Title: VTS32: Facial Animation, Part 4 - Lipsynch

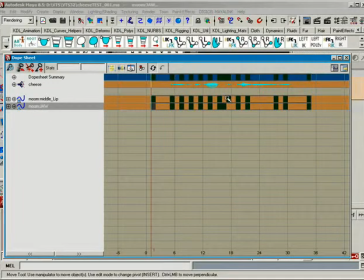[29:11]
The one place where I didn't keep them, you know, the keys all the same was right here, because I felt like the jaw needed to be close for the part right in here. But it wasn't like it was really important to have the lips follow that right there, because that's a transition thing.
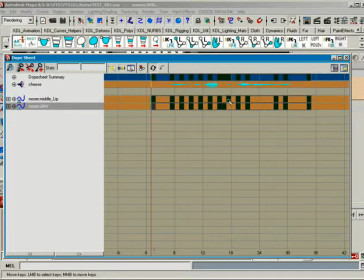[29:30]
Remember, that's an internal sound. A the is more of an internal sound, all right? And because of that, the external, which is the lip part, isn't as precise right here. It doesn't need to be as precise as, say, the jaw is, where we get the opens and the closes, okay? But I still wanted to try and maintain order here.
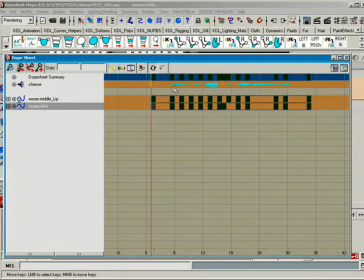[29:47]
I can change this up later on, but for structure, again, it's always good to have good organization in your structure, because it just makes your job easier when you have to change things or fix them,
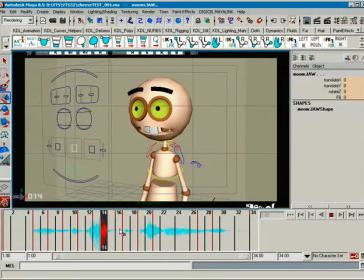[29:55]
all right? So we've got this. The pop out on the E is pretty wide right here, so I'm going to go ahead and soften that a bit. And then we'll soften it in a little bit right there, too.
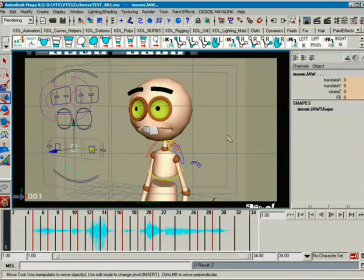[30:13]
All right, so that's pretty good. These are, again, still all linear. So let's go ahead and make a play blast of this and then throw that in the edit and see what you think.
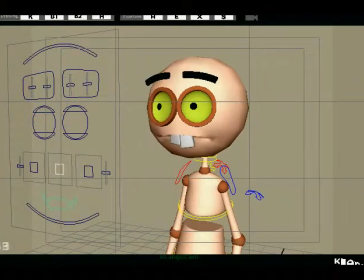[30:21] You forgot the cheese. You forgot the cheese.
All right, so you see right there, that's not too bad.
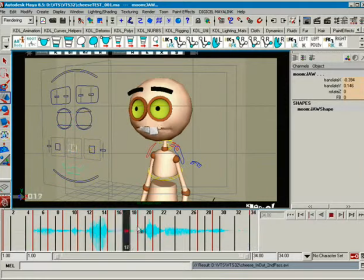[30:29]
The chip part right here is a little too strong, so I'm going to take and back that off a little bit. I'm going to back that off just a little bit, okay, because I didn't like how much it's popping right there. We want to try and avoid strong transitions too quickly over a short period of time.
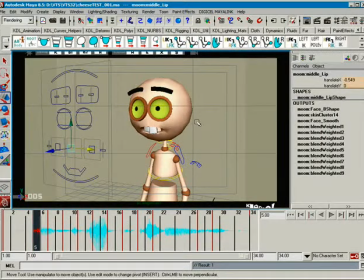[30:44]
That's true of the jaw, and it's true of the in and out. When you get that motorcycle mouth, that really flappy feeling that sometimes, you know, bad stuttery Lipsynch gets, it's because the changes are too extreme over a short amount of time.
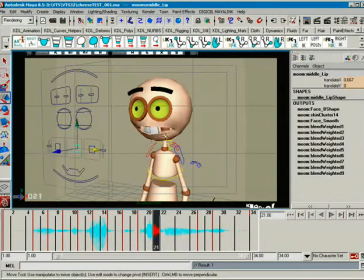[31:02]
Okay, so we want to try and make sure we're aware of that, and we don't want to get too crazy with it. Okay, and so I'm going to just touch these things in a little bit to try and give them just a little bit more, just a little more grace.
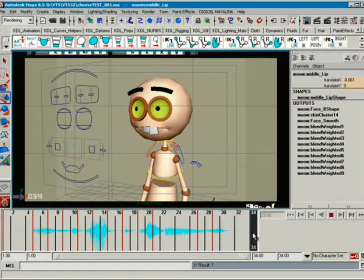[31:21]
And then this right here, this is 1, 2, 3, 4, 5 frames to kind of, it's kind of mushy, so I'm just going to go ahead and get in that a little bit tighter, set a key there, and then move it back, just so it's a little bit tighter, and then I'll cheat that.
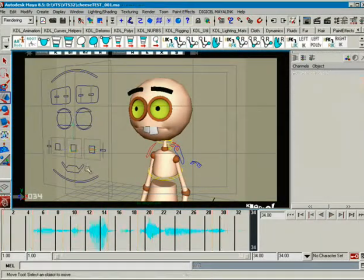[31:35]
There we go. All right, so what I'll do is take all of these,
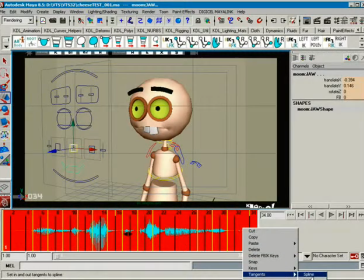[31:44]
and I can go ahead, and I'll even show you some stuff about how to do the old clean up on these things.
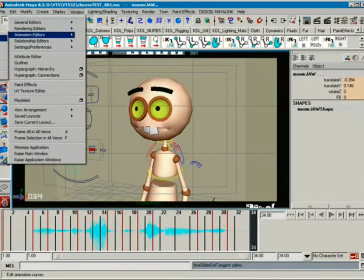[31:53]
So let's look at our animation editors, our graph editor. Pretty simple stuff.
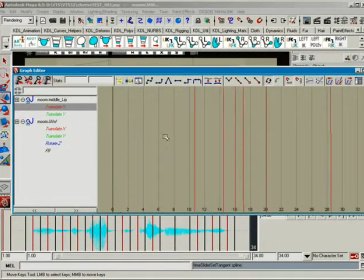[32:02]
Translate X. Now the thing with Lipsynch is you can get in a little bit of trouble if you try to make things just a little too precious inside the graph editor. Okay.
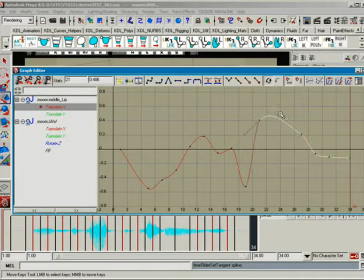[32:15]
I find that keeping things overshooting a lot sometimes doesn't work too well, so I try to tighten them down a little bit. If I get little bumps like this, I'm not super concerned about it, but I also know that if I clean that out, I'm not in any bad shape with that.
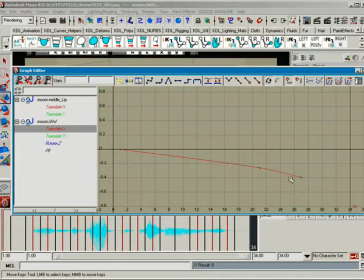[32:32]
Okay, there's nothing on that, there's nothing really much on this, and I didn't even really mean to have those keys in there. And the translate Y, again, I don't want to do too much overshooting, and you can kind of flatten off on the ends if you want to kind of give it a little more life,
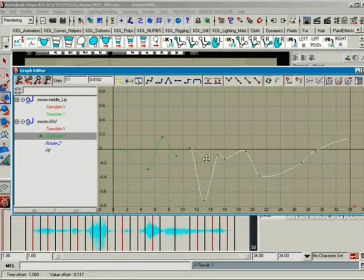[32:49]
but you know, watch the overshoot right there. Overshoot right there. That's okay. That's okay. Just real simple. You know, you can keep it linear or you can keep it spline. I mean, spline's nice, but you know what?
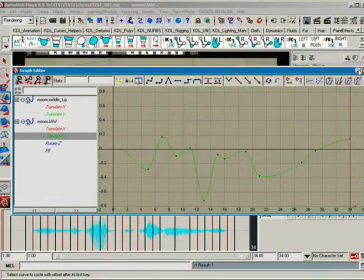[33:04]
I generally will spline out my Lipsynch just because it helps soften up some of those rougher things.
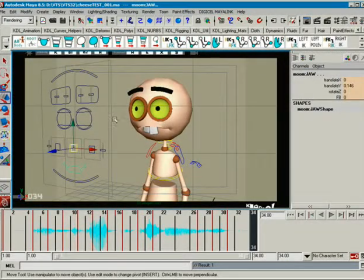[33:11]
It makes the transitions a little bit easier. Okay.